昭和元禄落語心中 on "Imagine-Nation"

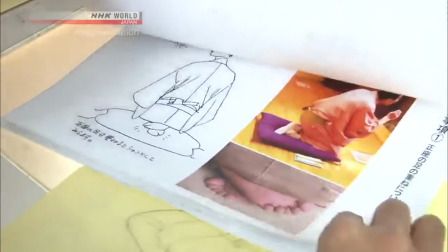(20:43)
They cross their legs to avoid fatigue that could come from sitting on their legs for an extended period of time.
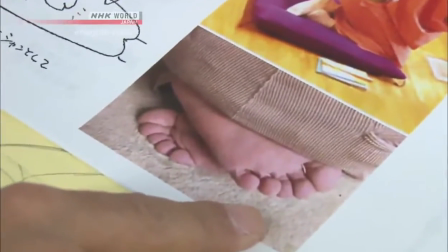(20:48)
The anime depicts this sitting posture that's characteristic of Rakugo performers.
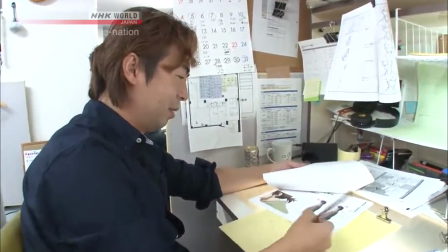(20:55)
Another point is the collar. If you draw without paying much attention,
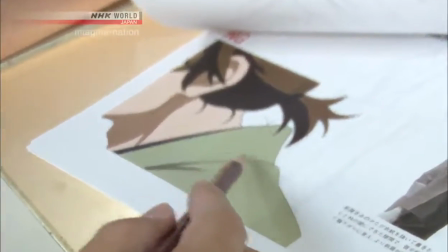(21:01)
you tend to draw the collar protruding like this, which gives a scruffy impression.
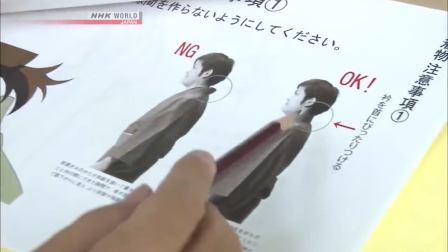(21:08)
Rakugo performers wear their kimono properly, which means their collar doesn't stick out at the back very much.
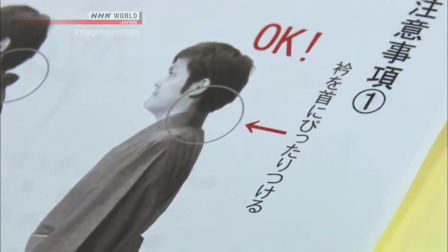(21:15)
This is something we've been asked to be careful about since Rakugo performers always wear their kimono properly. The production team studied videos of Rakugo performers and other materials over and over again, so that the anime characters resemble real-life Rakugo performers as closely as possible. Furthermore, adjustments were made to the colors of the overall animation using various ingenious methods.
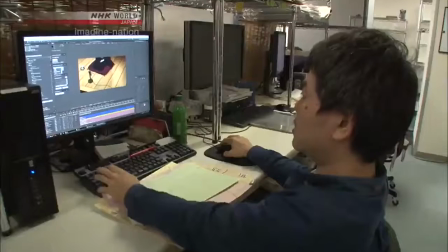(21:43)
We use a special filter for Rakugo Shinju to add a slightly sepia effect.
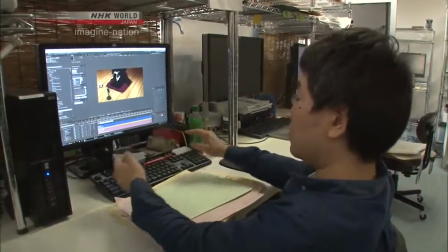(21:50)
Plus, we manipulate the contrast a bit and create a sense of mood to achieve the feel of Rakugo.
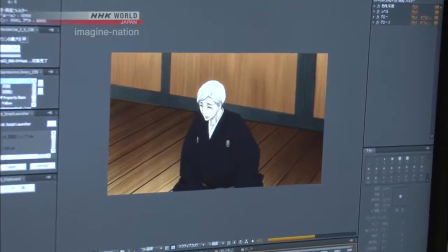(21:56)
Here, we slightly increase the contrast of the stage to produce an
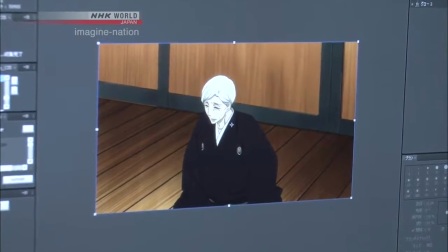(22:01)
effect where the bright area seems to blend in with the light area a little bit.
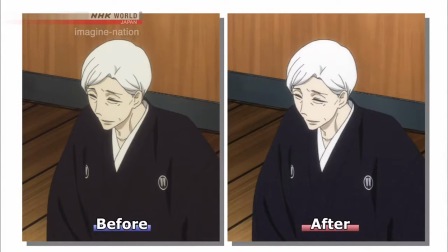(22:10)
Very nuanced adjustments are made to highlight the character, almost too subtle to notice at first glance. The team's commitment to be as faithful as possible to the real world of Rakugo makes it possible for the world of the anime to be so immersive.
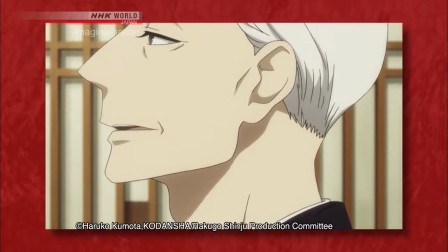(22:23) それが話し家の定めだってことはあの人だって分かってるはず。
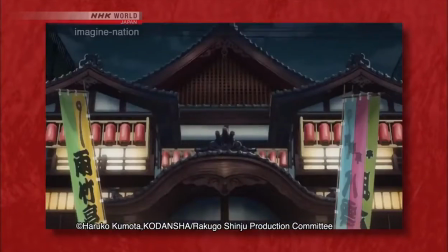(22:29)
Plans are now underway to broadcast and distribute the second season of Rakugo Shinju around the world.
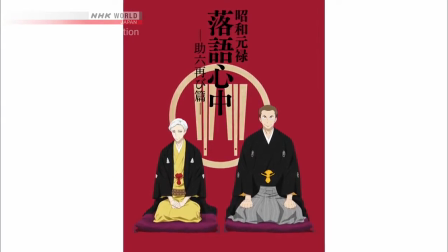(22:39)
The production team holds great hope that this Rakugo-themed anime will spread across the globe. It's our wish for this work to introduce Rakugo culture to the world and get the word out that such an interesting art form exists in Japan. We also hope viewers watching this Rakugo-based anime will enjoy discovering the message it aims to convey. Oh, thank you very much. Is that the way how they... Well, there was a timing to everything. Once they start talking, then they take the jacket off, they have to use their fan, and so it's very traditional. You like it? Yeah, because it has always been that way, and it will always be that way. You know what the amazing thing is? What? This anime here is featured in over 35 countries. Yes. In like 6 different languages. Yes. They're trying to release this over 35 countries and regions, including China, Taiwan, Europe, Holland, Africa, a lot. Just sounds complicated. That's a lot of work to do. This is like spreading Japanese culture for real, like, you know, the real stuff. The real stuff. It's not like we're trying to feature fake stuff all the time, but it's real traditional stuff, right? Yeah, I like that. Real traditional stuff. On imagination. On imagination. Okay, now here are the latest topics. Here we go with some of the latest Japanese pop culture topics. And now it's time for Japanese pop culture topics. Woo-hoo! Yeah, we bring you the latest updates. So, today's topic is retro games. Oh, yes! Pac-Man! Your favorite? Absolutely. Recently, we see high-end technology video games like VRs and stuff like that, right? Yes. As a reaction to that, the retro games have come back into the picture again. It's like getting popular again. Look, it brings it back to the days when it was easy to play games. Just sit back and let the monsters try and chase you, and you try and chase them back. It's simple. It's 2D. So you don't need VR then? I need VR. It's not 3D. Everything was